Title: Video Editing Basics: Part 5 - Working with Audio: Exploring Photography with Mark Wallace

But mainly I think, gosh, something is happening that doesn't look good. I don't know what it is.
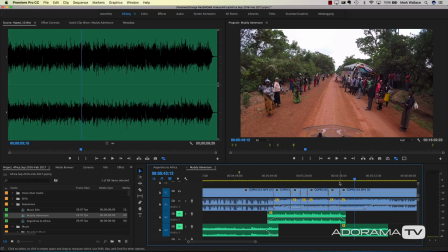256s
And I want to convey that in my video. And so to do all of those things, we're going to use audio. And so I'm going to unmute first these tracks. So here I am talking about camping. Now before it was just sort of bland, but I've added in some music that is tense. And so that's going to add the feeling of, I don't know if I'm going to make it. And it makes a huge difference.
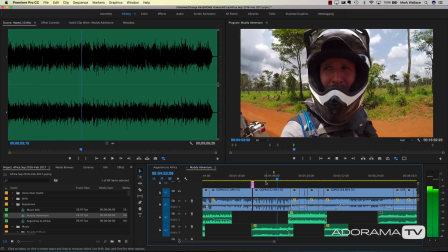280s
So listen to this.
Well, if it's not, I have to find some place to camp. But as you can see, there's nothing.
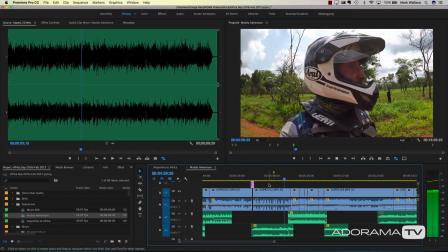288s There's nowhere to camp even.
So Okay, so we've added some tension. Now I want you to listen to how these different audio tracks change. So that tense music is going to fade out. there's going to be a fade in of my motorcycle starting. So the motorcycle starting is going to propel us into the segment of writing, and then we have some action music that's going to sort of come in at the same time. So we're going to go from tense to,
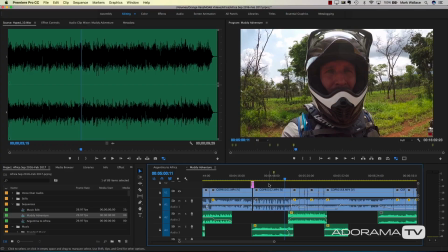314s
all right, let's get to it. And we're doing that with the audio to match what's happening with the video. So listen, tense music out, action music in, motorcycle sound up to transition us, and then the motorcycle sound goes away.
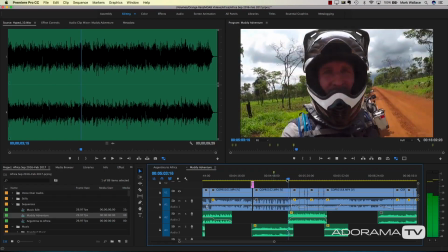326s Out really fast, because I think in about 10 minutes it's going to be down for.
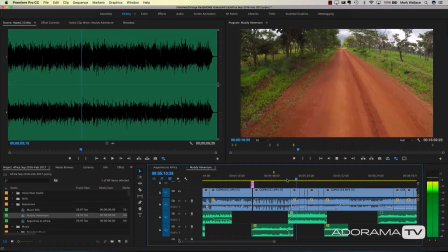Okay, so we've made a transition. We're telling a different part of the story. Now over here, where we come around the corner and we see these unexpected bus crash crowd, this unexpected bus crash here, I want to point out two things that we've done here. The first is I've made a transition from the road to the crash with the sound that's in the music. It's a bong, and that's going to help us transition. So listen to this and watch as this happens.
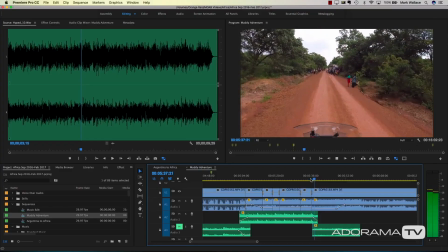374s
Hear that? Bong. Okay, so we're timing our cut with the video, and so I can use that rolling edit we talked about in previous episodes to make sure that the clips and the music line up,
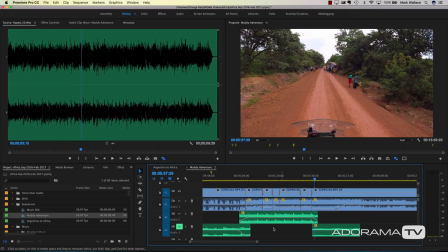389s
and so the audio and what we're seeing match. So we've done that. The other thing that I'm doing here is I want to create some tension, and I'm going to do that by adding a different music track, and that's a tense music track. So listen to this now, seeing something that I don't know. Listen to how it feels.
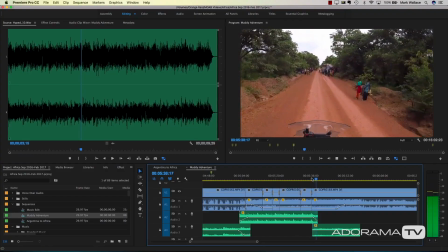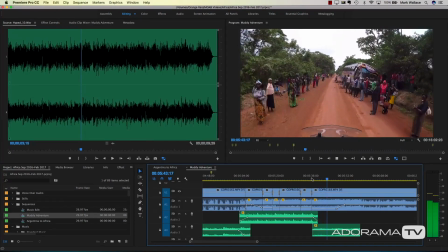Okay, that is that section. So the audio plays a huge part. We're going to learn how to do all that, fading things in out, fading things in and out, and making some transitions, and then changing the audio, the volume of things like the motorcycle coming in and the sounds going out.
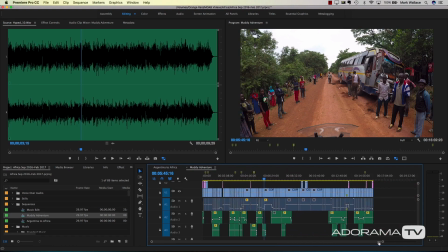435s
There's one other section in this video that I really would love for you to watch, perhaps on the published version, and it is how audio tells the story of reaching the end of a big struggle.
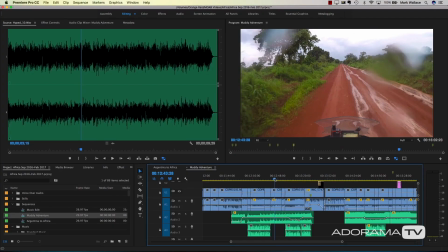448s
If you watch this clip at the end of me and the mud trying to get out, this section right here,
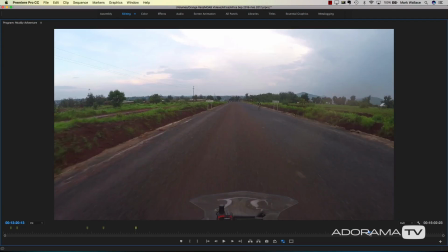459s
you'll hear me talk about getting to the end of this tarmac.
A wonderful detour it was.
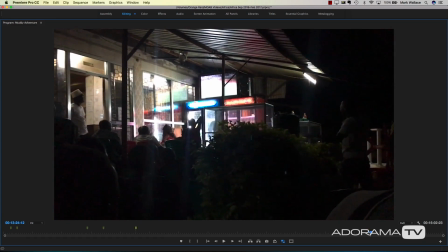465s When I got to Impanda, some locals invited me to go out and that.
So watch that, and then listen to how the music crescendos, the crowd crescendos, and we have a big celebration, and then things fade out. Visually, it goes to black, but we still hear some things, and then text, and then we're moving on to our second segment. And you'll see that the things that we talked about of the story moving forward from the sound applies there. I think it's a really good example, but we don't have time to watch every single part of this muddy adventure, or we'd be here all day. Okay, now that we know sort of those principles, how do we do that?